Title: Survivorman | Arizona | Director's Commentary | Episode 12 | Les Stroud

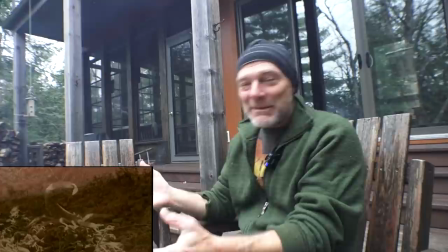Well, here's the catch. I can't ride a motorcycle. I mean, I can. I can get it going.
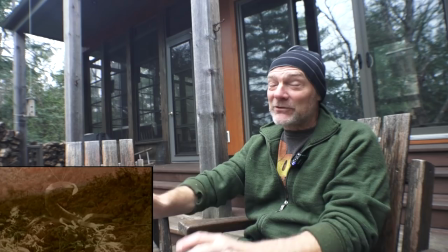I can drive, but I can't ride like that. So in those little scenes, yeah, sorry, sorry, folks.
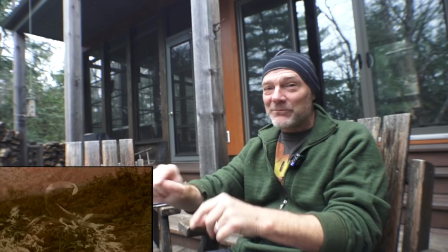Yes, I've done everything myself, but in the season one, I was still trying to get a feel of things. And so in that scene, that's somebody else riding the bike.
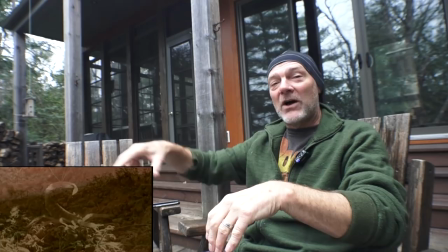So I went and shot all these shots, right? And then when I went to place myself in the desert, I went off by myself and placed myself in the desert.
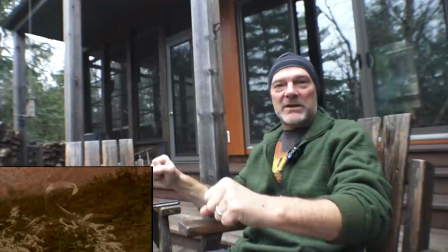But these opening scenes, yeah, there's a dude in Arizona. I think he's probably named in the credits. He was an awesome dirt bike rider. I tried, but it was too much bike for me not being a rider.
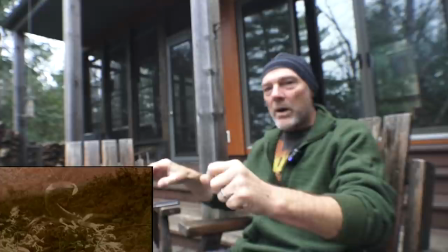and I know all you riders are looking at it going, come on, that's easy for you because you first learned and trained. I didn't. I was just like,
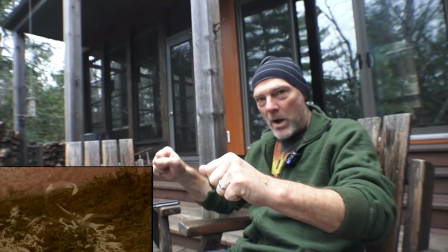I once drove a Honda around town once and so this was like the second time I'm on a bike and I tried, I was like,
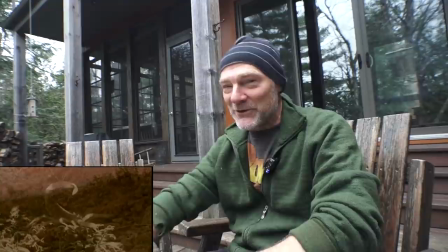I couldn't, I couldn't make it work. I just said, you know what? Let's put, and I strapped the camera to him and all that sort of stuff and then shot him and just had him wear my clothes.
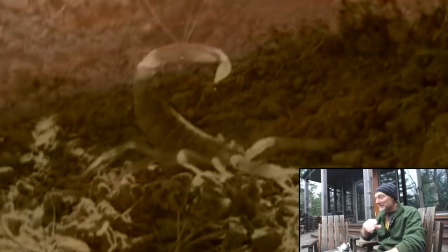So there you go. There is no Santa Claus, Virginia.
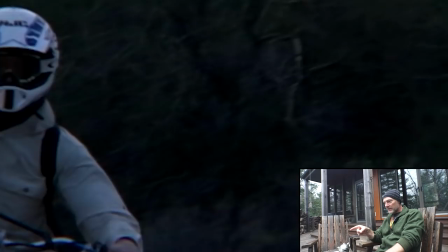One small mistake. You can turn an afternoon off-road drive.
That's not me.
It's a tragedy.
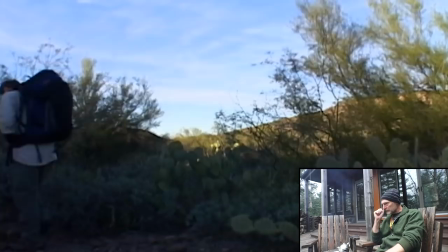After the crew shoots the opening scenes, they'll leave me alone with a broken-down dirt bike in the middle of the desert.
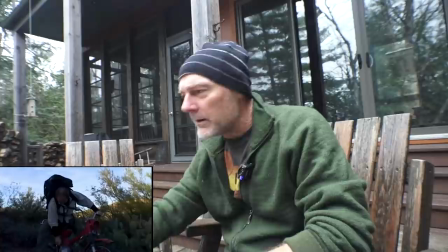It's something that could happen to anyone, but in my case, at least I know that seven days later, my support crew will come looking for me.
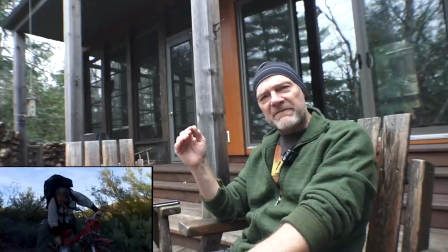That's interesting scripting. Why did I say, see, again, this was one of those things where people couldn't get their heads around me filming everything by myself, so I actually referenced the crew had to drop me off,
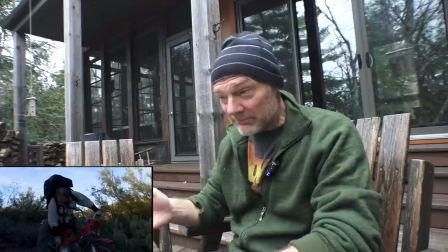but this actually was a show shot before I had any crew at all. I literally flew down to Arizona by myself. By the way, it was total guerrilla shooting because I wasn't supposed to be doing that.
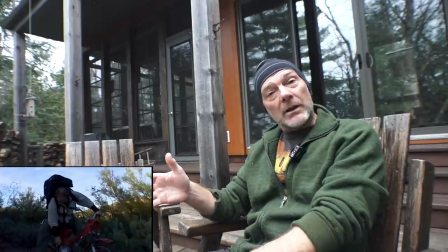I went down there by myself, and for legal reasons, I did get permits later and got them all settled,
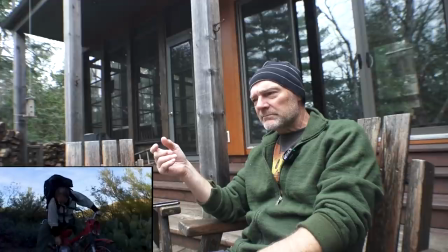and just had to find this place to shoot. So there was no crew. I don't even know why I said that.
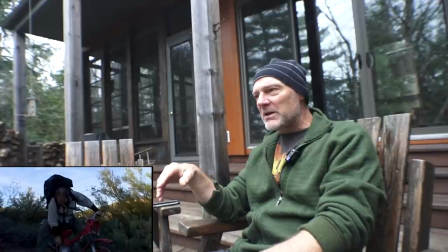I guess it was because working with the editor, he was so caught in tradition in the way things are supposed to be that we would argue about this.
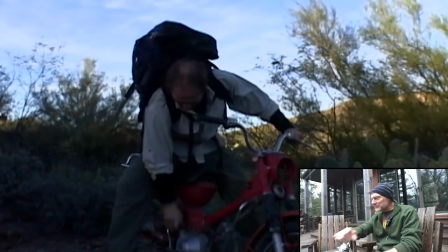You gotta say that or people won't get it. More on that later on how that played out.
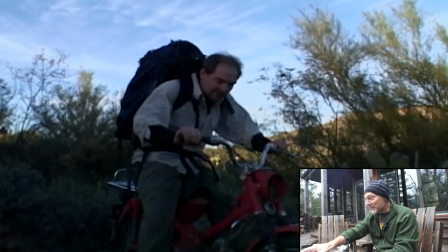Yeah, right. Oh, the bike? Well, the camera crew took the good one and left me alone with this piece of junk.
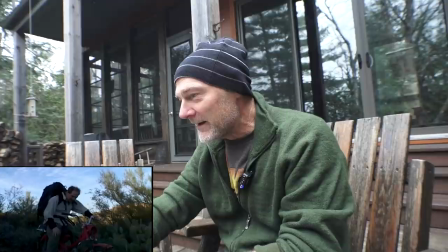When I say the camera crew took the good one, that actually guy, that was the actual rider. You just saw for a second there.
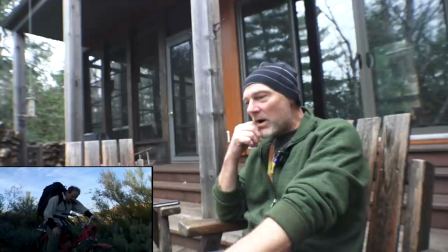And yeah, so they left me with, this was the bike that I chose out of a yard.
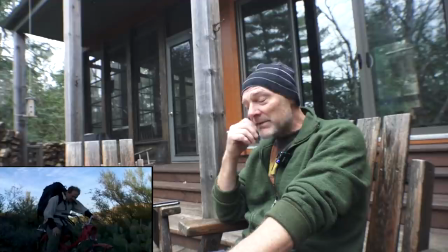I can't, I don't know why I keep saying the camera crew because I'm trying to remember. Man, my brain is getting foggy these days. But nope, I was alone in Arizona. Yeah, totally alone.
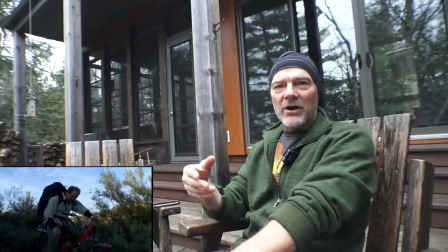So again, it was just, oh, I'm supposed to say it this way so that the audience, so you guys understand.
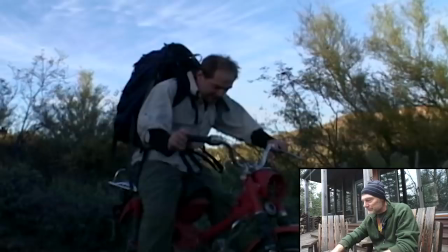When in fact, I kept saying they will understand. They will get it that I'm alone. Oh well.
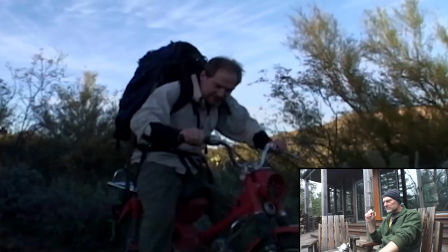Alone for seven days.
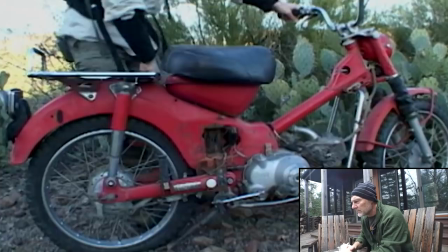And one dead motorbike.
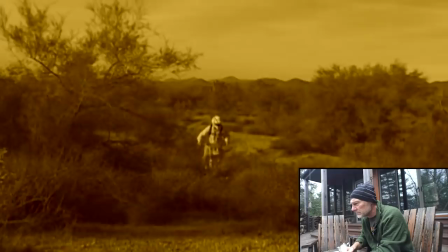In that backpack is basically all my camera gear.
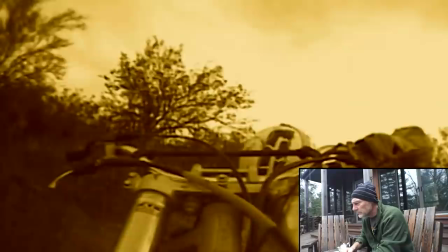This is not the place you want to be stranded.
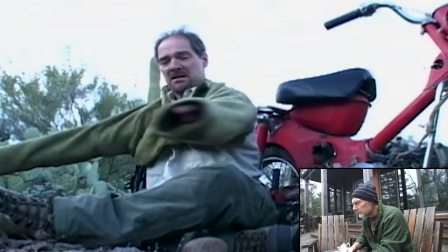Sun's setting quick.
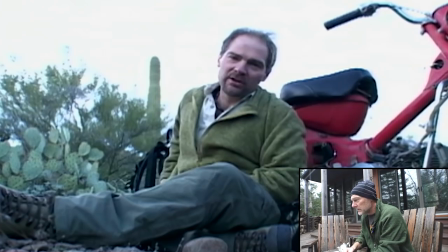I've got some warmer clothes in the pack. I'll put on. It's just way too late in the day now to make any kind of shelter.
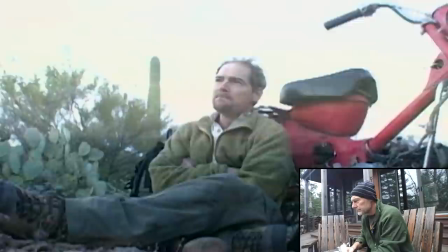Oh, man. So I'm just going to sit here for the night. It gets really hot here during the day.
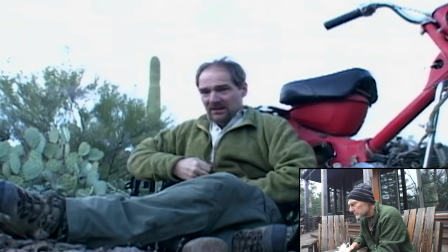Hot enough to dehydrate you quickly. But at night, it still gets below freezing.